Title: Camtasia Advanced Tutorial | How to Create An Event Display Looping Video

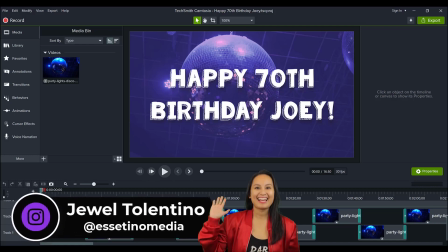Hey everyone, how's it going? It's Jewel Tolentino here from Essatino Media, and on this channel, we show you how to create profitable content. All right, so in this video, I'm gonna show you how to make this really cool event video display. I don't really know the actual term of what it's called,
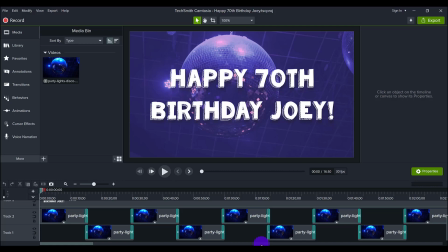but you know when you're at an event sometimes and there's like a video playing in the background and it's just kind of like looping, and they usually maybe have a logo or the name of the event, something like that. That's what I'm going to show you how to create. And in this particular case, this was one for my dad's 70th birthday.
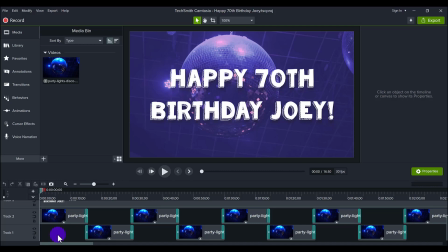We had a really big party for him at an event space, and there was this huge projector, and we wanted to have this video displaying on loop the entire night. So this is what it looked like. There's no sound or anything to it.
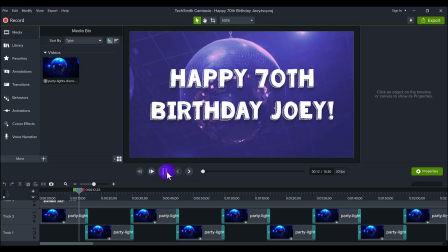It's a cool disco ball, you know, going around. This party was a disco theme, that's why it's like that.
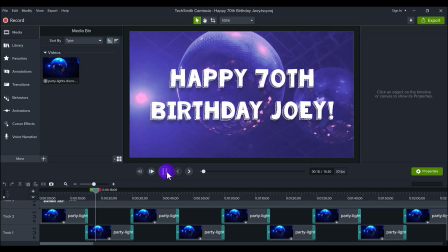And it just went all around and it looked great in the event space.
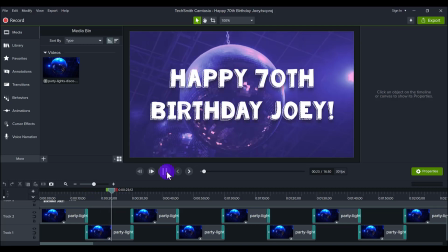And it just plays on loop over and over again for the entire night. So let me show you how to make something like this, because it doesn't just have to be for a birthday. It can be, you know, a company party, a logo, a photo. You know, this had text here.
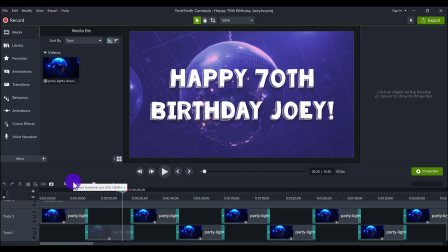However you want it to be. This one in particular, I made it to be 16 minutes long, and then when we were playing it on the projector, we just put it on rotate, on loop, so that it would just continue just playing throughout the whole night, and it did, and it looked really great. So here's how I made this.
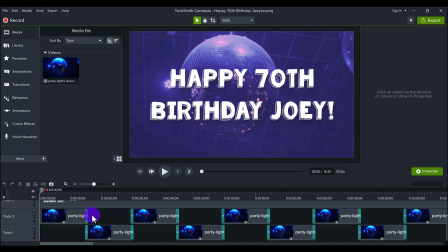First thing is you need some cool stock footage, and the stock footage place that I like to go is Storyblocks.
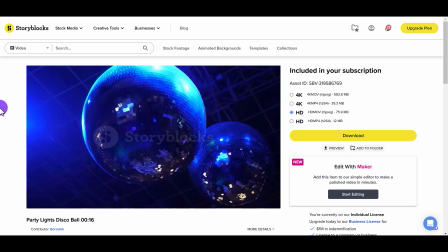So they have, this is copyright free. You do have to pay for a subscription, but it's copyright free.
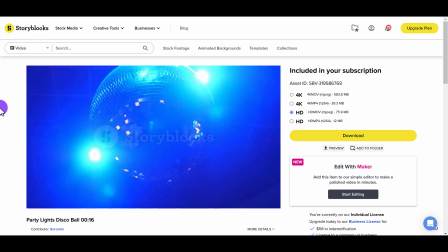People film stuff, they put it on here, and then you pay a subscription and you can use it for free.
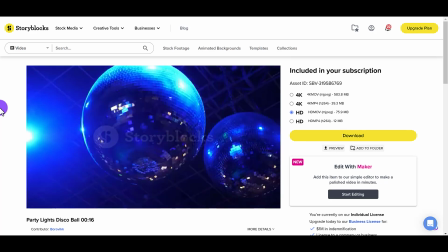If you are a YouTuber, if you have a business that requires video like ours,
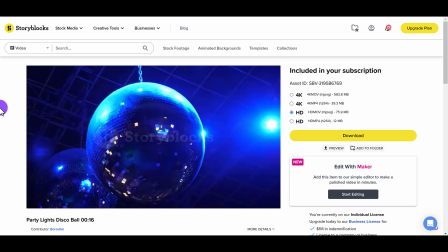then it's in your best interest to have a subscription to a website like this.
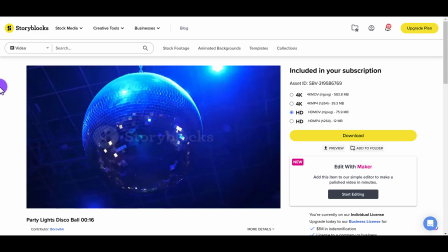And I've been using Storyblocks for years. I love it and I do recommend it.
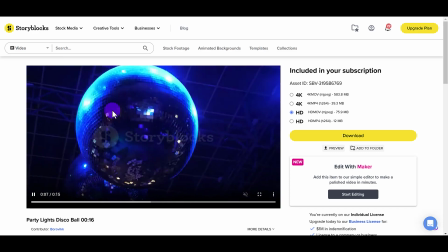This was the disco ball footage that I landed on that I really liked.
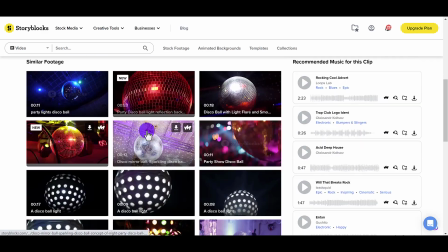I went through a lot of them, and as you can scroll down here, you can see they have all different kinds. I didn't want one that was just spinning just like that. I didn't like this angle.
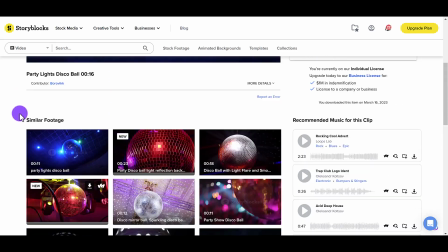And so I went through and I found this one, which I thought it had dynamic range.
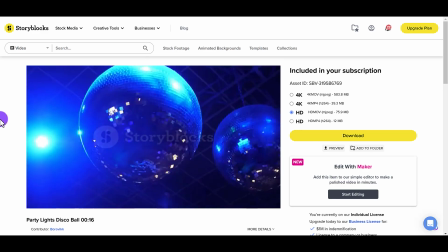I liked how, you know, there's some light that comes in and then it's, you know, the shading and all that.
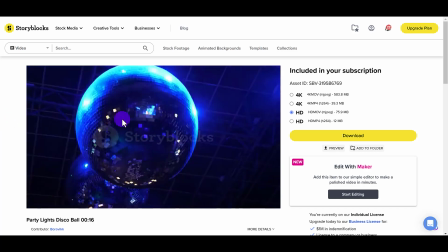So I really liked this movement of the disco ball.
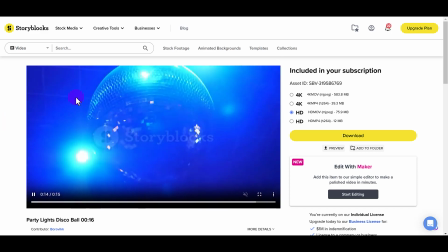I wasn't particularly fond of the blue color that's on it, but as you can see when we go back, it's purple.
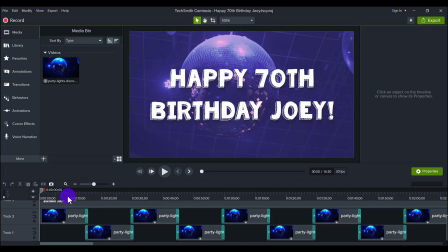So you can actually change the tint of it. So I downloaded the footage. I uploaded it to my media bin, right? When you go to import media, downloaded it from the site, uploaded it to Camtasia,
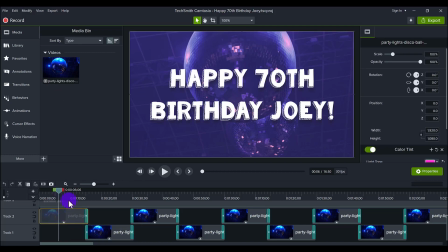placed it here on the timeline, and then how we changed the color is we added a color tint.
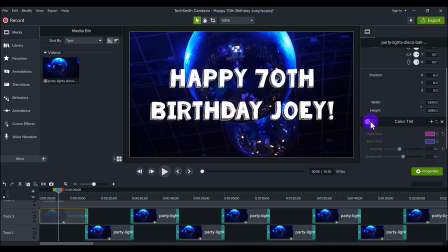So if I turn this off, you can see that it becomes a very intense, like, blue, and that wasn't the color theme of the party. So the color theme of the party was, like, purple and all these kinds of colors going on.
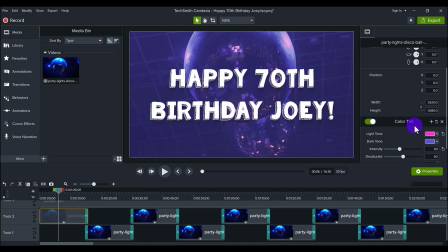It wasn't that kind of blue, so that's why it looks like we were able to add this color tint on the footage to change the color of it. And so how you add it is you click on it, head over to modify, go to add effect,
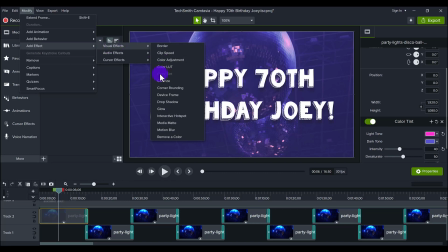visual effects, and then color tint. And then so this came up here, and you can play with the light and the dark tones to get to the color that you want. So I will X out of this and have it be original, right?
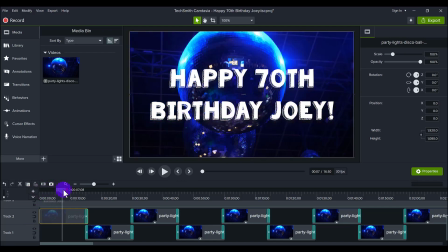Because see, look how like much, how much more darker it is compared to this one, right? Let's go and add the color tint.